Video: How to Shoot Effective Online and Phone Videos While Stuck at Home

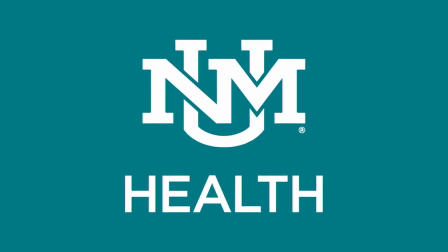(0:00)
Hey there folks, Jett from HSC Communications. You know, with the current situation, a lot of us are working from home and we can't meet face to face with our colleagues, and we find ourselves having to make a lot of videos. So we thought at Communications that we would offer a few pro tips, as it were, some pro tips on best practices for shooting video on your phone and doing things like Zoom conferences.
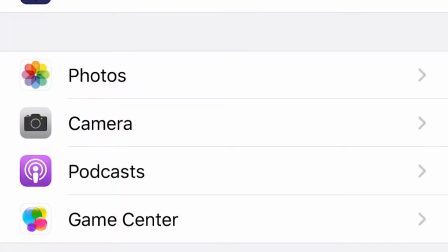(0:20)
First thing you gotta do is you gotta check your settings. Here on an iPhone, for example, in the camera settings, you'll see we've selected 4K.
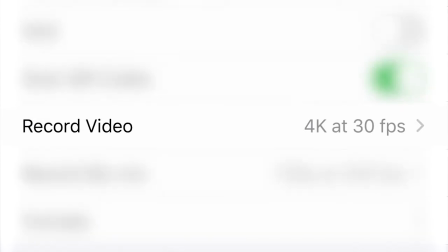(0:26)
That's what you want. You want the highest resolution possible if your phone can do it. 60 frames versus 30 frames, don't worry about that too much.
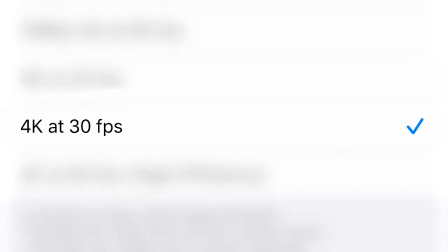(0:33)
It doesn't really matter, but you want that sweet, sweet 4K. Now the next thing, you see I'm shooting this horizontally.
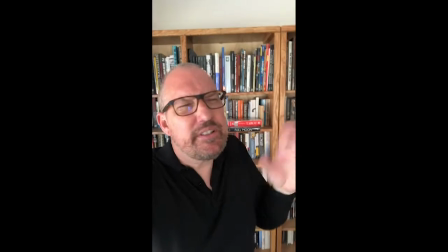(0:38)
I could be doing that vertically, but we're not doing the TikToks here. Obviously, if you're doing the TikToks or the stories or the snap webs or whatever it is, then you want to do that.
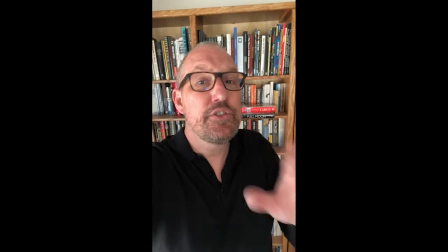(0:46)
But otherwise, what you want to do is shoot horizontally and not vertically.
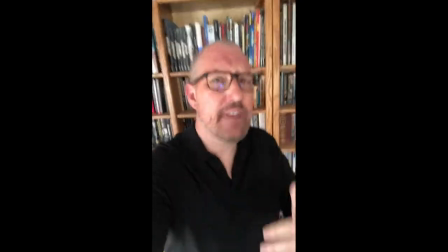(0:51)
If you do have to shoot, place yourself in the frame. I've seen a few videos where it's like, hello, what?
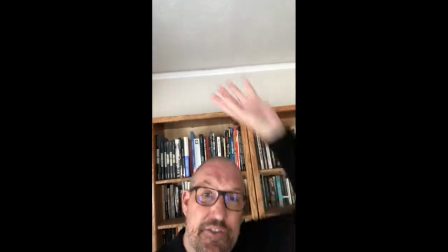(0:59)
I don't know what's happening. I mean, I'm fascinated in the roof here. No, not really.
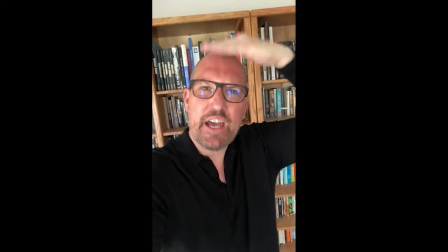(1:03)
Place yourself within the frame. Always be aware of what's called headroom. You don't want to have too much headroom. Now, when we're shooting, there's a couple of nice tips here. One thing we want is good lighting.
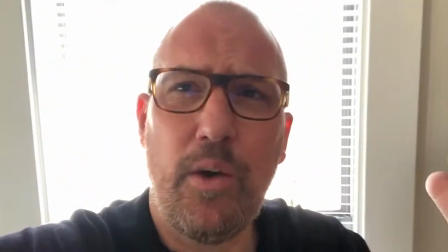(1:15)
We don't want to shoot against a window. As you can see here, this looks very odd.
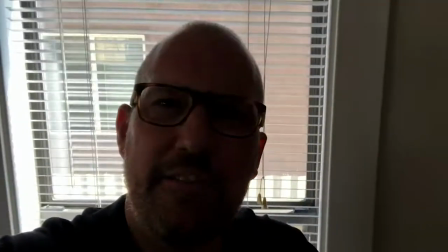(1:21)
It's not exposing my face correctly. If and then this happens. I can't see.
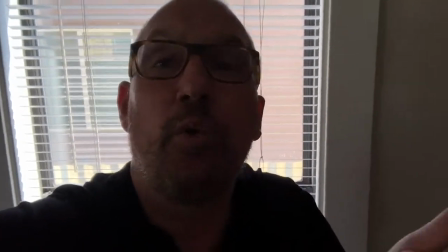(1:26)
I mean, who wants that? I mean, maybe there's some people you don't want to see, but you get my point here. So what you want is you want to have the light come into your face. So you want to face windows so that you're properly exposed, and you'll look better. Speaking about looking better, it's always kind of nice, maybe if you can, to hold the camera up a little bit higher.
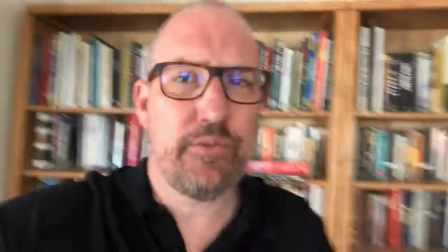(1:43)
Like, ooh, look at that jawline. Sure, it's a little jowly, but if we go down here, oh yeah, nobody wants to see that.
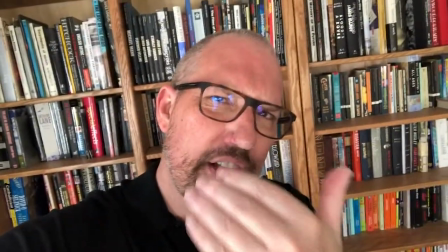(1:52)
They'd rather see this. So always have the camera at least at eye level, or even a little bit higher. And you may notice my eye is darting, so I'm actually looking at myself rather than looking at the camera. So that's something to be cognizant of. Look at the camera rather than like trying to check yourself out and how jolly or not jolly you're getting. Also be aware of speaking up. I'm not using pro mics here. I'm just using the mic on the camera. So it's good to speak up. So don't speak up. I'm just talking. You can't hear me, so speak up.
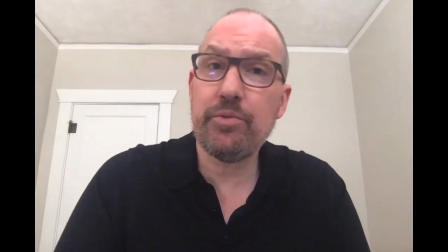(2:25)
And everything I've said goes for things like Zoom calls as well. You don't want to have too much headroom.
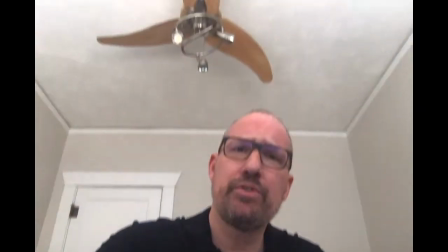(2:31)
So I'm on a laptop right now. I push this. Nobody wants to see that.
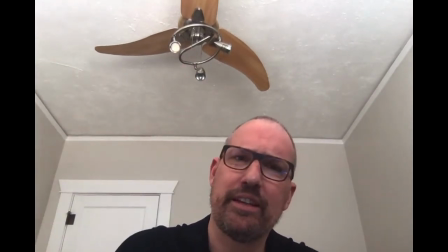(2:35)
I don't know what my landlord Troy was thinking. Troy, I don't know with that curly thing.
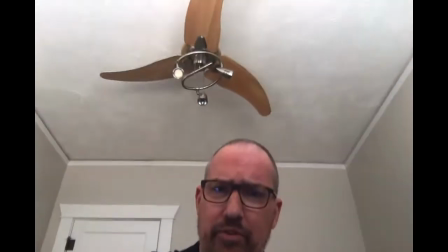(2:40)
But the fact of the matter is, I'm also from below. So if you can, really find some books,
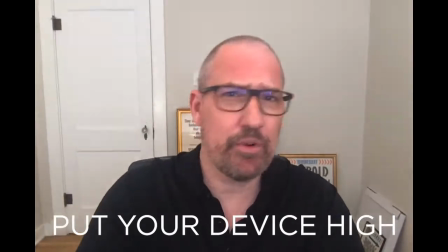(2:48)
stack your laptop and books, a little less headroom, and you'll come across a little bit better. Something else to be aware of is sound quality. You may have noticed in the previous shot how echoey it was. Now it's a little bit less echoey because I've switched to wearing these earbuds which have a microphone. So if you do have a microphone or a headset, earbuds, what have you, when you're doing things like Zoom, use them. It's really going to make things better. Also, keep in mind continuity. And that means if you're shooting over a couple days, make sure you have people wear the same outfits. You may notice now I'm wearing red because I'm actually shooting this on a different day, and I wasn't cognizant of continuity. So that's my bad. And of course, always silence your phones. Keep things quiet when you're recording. That way you won't have to do another take. Now, I know all these things sound really simple, and they are, but when you add them all together, it creates a much more professional video. One other thing you can do, here's another pro tip, do cutaways.
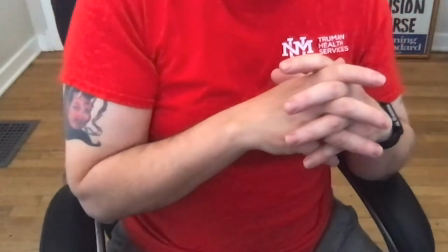(3:51)
What are cutaways? These are other shots that you can mix in to cover splices and cuts between different pieces of video.
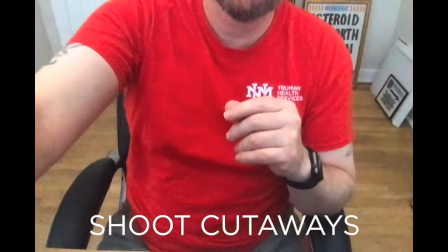(3:58)
So for instance, right here, I can get shots of my hands, a little bit more, that I can then cut together in hide shots. Now, if you want to record your Zooms, you can.